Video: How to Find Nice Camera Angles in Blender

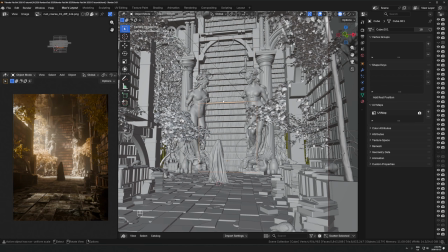(8:10)
In general, having a good camera angle, it does rely on having something interesting in the render that you're pointing it at.
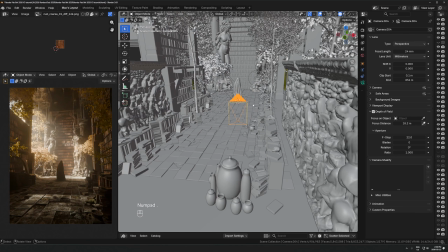(8:18)
So you don't have to use a wide angle shot. One thing I'll do often is actually Shift D, like duplicate this camera.
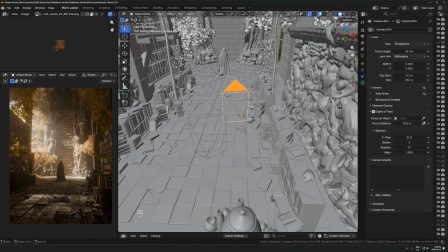(8:25)
You'll see this one is still the active one because it has this, it's filled in here. This one's kind of an outline.
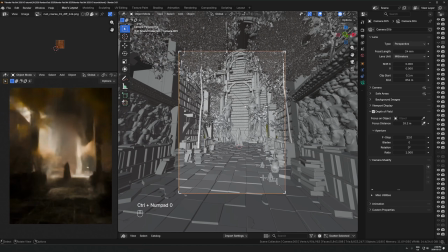(8:31)
What you can do is just hit Control Numpad 0. That'll bring you into this new camera you've added.
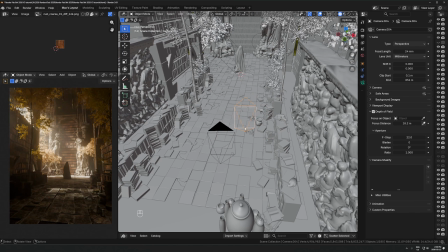(8:37)
The old one is still there, so if you want to go back to this angle, you just Control Numpad 0 back into that one.
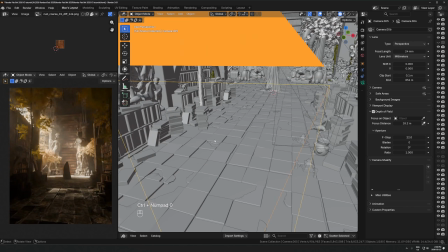(8:42)
And it lets you try out a bunch of different angles really quickly. If you want to just go to this one, we can just move this way back.
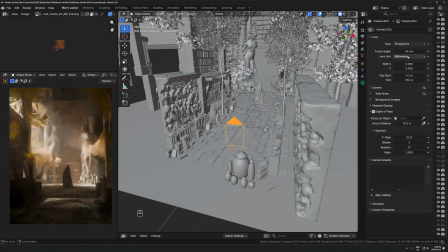(8:48)
Let's zoom this one into like 35 millimeters, right? And then we can get a different look here.
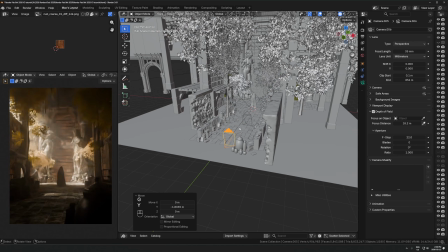(8:53)
That's another angle I would render from. Like this also works. There's no one camera angle that only works for a shot, right?
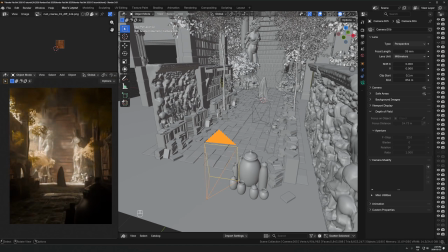(9:01)
One thing I should mention is depth of field here. For a wide angle shot, it's not something I'll do that often.
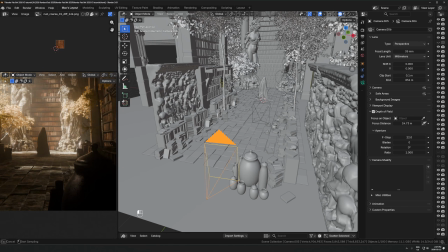(9:07)
I'll just use the focus distance eyedropper and just click on this bookshelf over here. The f-stop I've set to 22 here.
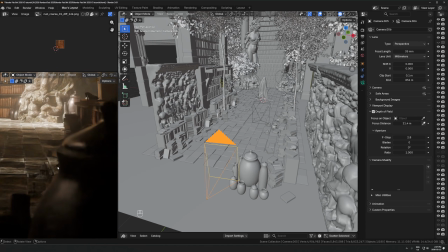(9:16)
The default is 2.8, which what this is doing is it's blurring out objects that are not in the focal range. So there's a certain distance range where the camera is going to be in focus, and a certain range where past that it's going to be out of focus on either end.
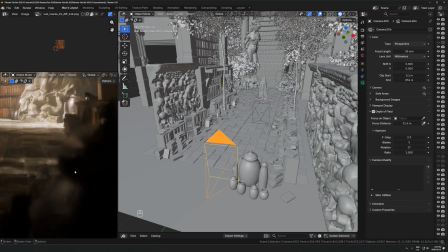(9:33)
If I crank this really low, you'll see that the blur amount is going to increase the lower I get here, closer to 0.
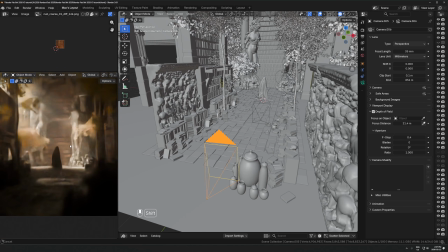(9:41)
And eventually it'll get to the point where it feels like everything is miniature.
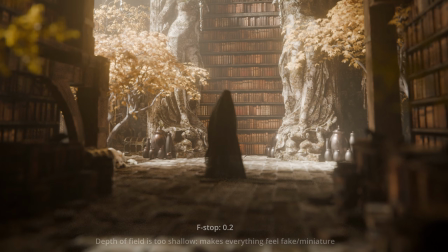(9:47)
I don't recommend going that low to the point where it's blurring everything so much that everything feels tiny in the render, because it's just a very unnatural look.
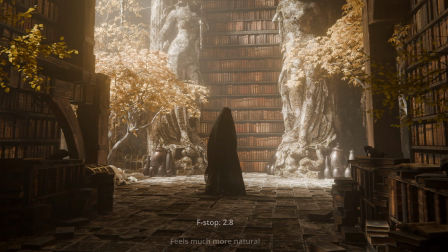(9:56)
You don't get that much blur with a real camera. The default value of around 2.8 is actually fine.
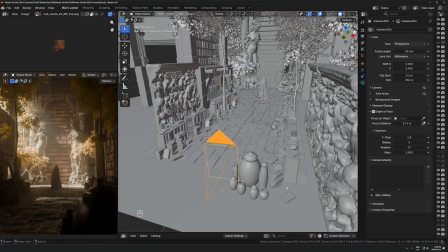(10:01)
You can go a little lower down to maybe 1.8 if you want a little bit more, but I wouldn't recommend going too much past that.
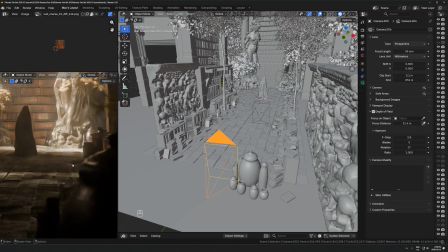(10:08)
This is actually a good value to leave it on f2.8. And then again, I'm just focusing on the focal point, which is this bookshelf.
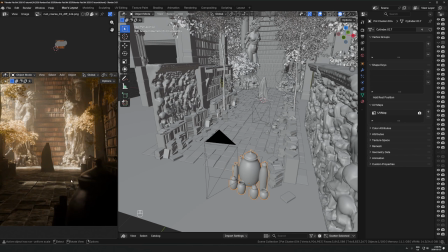(10:15)
That means foreground elements like this vase thing here are going to be a little bit out of focus, and that can create a really pleasant look in the render.
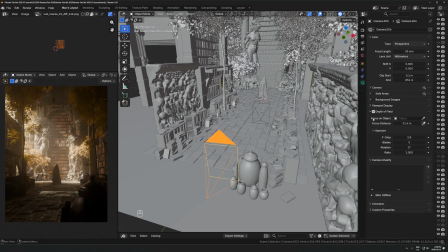(10:23)
It can make it feel more natural. It's not something you have to do though. Sometimes I just leave it off. Okay, so we can even go further.
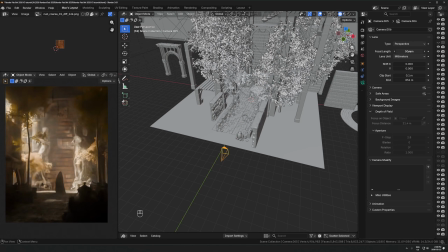(10:29)
We can pull this back and we can go up to like 50 millimeters, which is the default focal length. And that's another shot that would work as well.
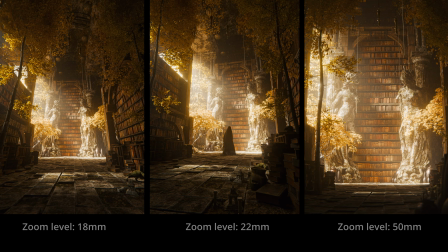(10:37)
So I'll put up some different examples of different focal lengths that I've shot this at.
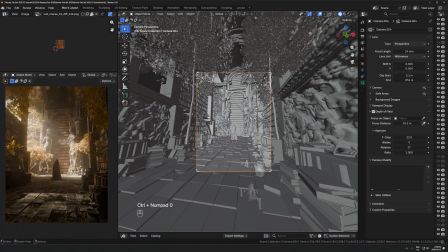(10:41)
Again, if we just look at this one and compare this looks totally different than having it way back here at 50 millimeters.
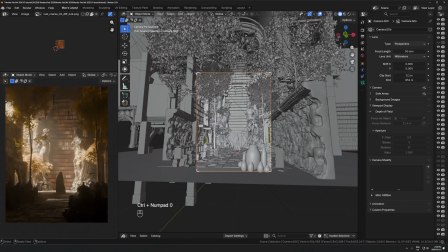(10:47)
Even if we're kind of capturing the same amount of stuff, it just creates a different look,
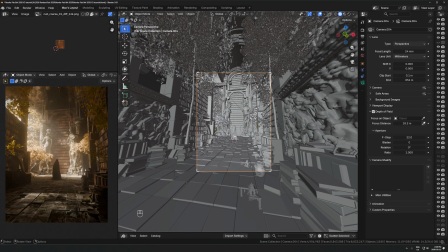(10:52)
and you can get just a different different feeling depending on where the camera is positioned and what focal length you use.
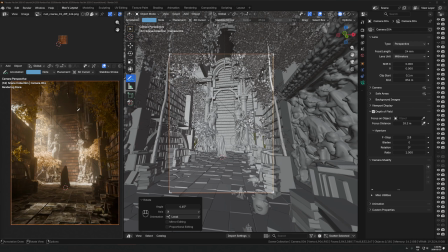(11:00)
I just want to point out here too, the common thing that's happening in all these shots is we have the main point of interest around this section right here, and above, below, and beside that, we're leaving some kind of breathing room for that thing,
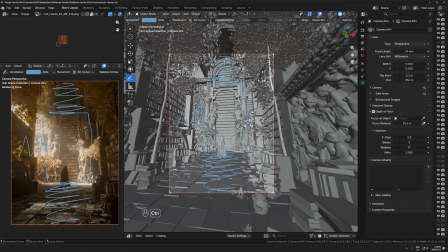(11:16)
and just giving it a bit of space so that it doesn't feel cramped on any side.
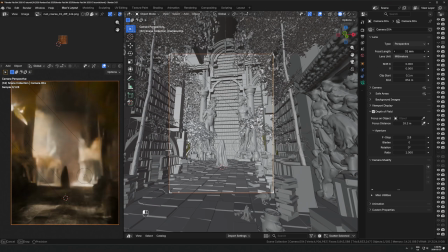(11:21)
It's pretty common for beginners to not leave enough space for things to breathe,
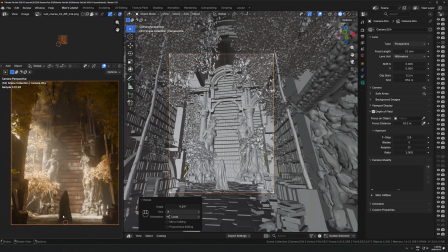(11:26)
where things can be just a little bit too close to the edge of the frame where it just feels a little tight,
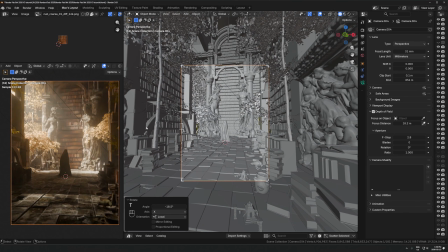(11:31)
or it's just a little too much space there where it's kind of weighted a little bit heavy on the bottom compared to the top.
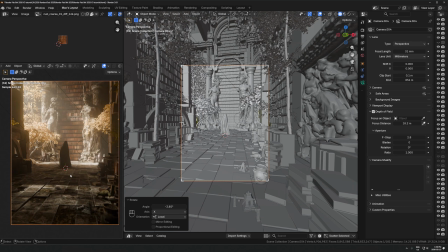(11:40)
So you want to just keep that in mind. You're trying to create balance in all directions if you can, and that's going to make everything just feel nicer to look at.
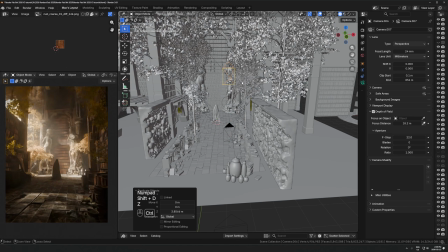(11:50)
So you could even try angles where the camera's elevated at a crazy angle like this.
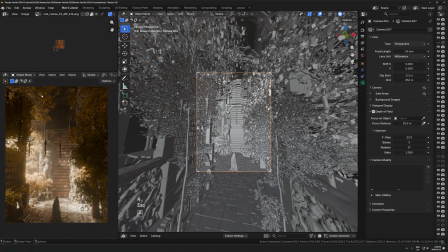(11:55)
Again, it just feels unbalanced pointing in this direction.
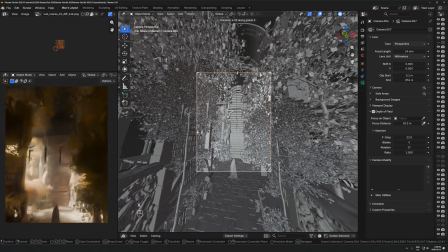(11:58)
So I'm going to hit R. In this case, I'll just hit X and then X one more time to rotate on the camera's local X axis.
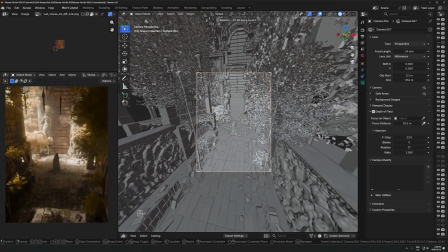(12:06)
So we can just rotate it straight down like that. Let's pull it back a little bit here.
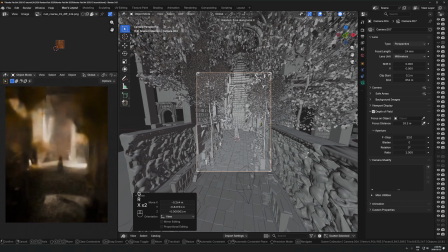(12:13)
Let's maybe just bring this down a little lower, rotate this back up. And that's another angle that could work as well.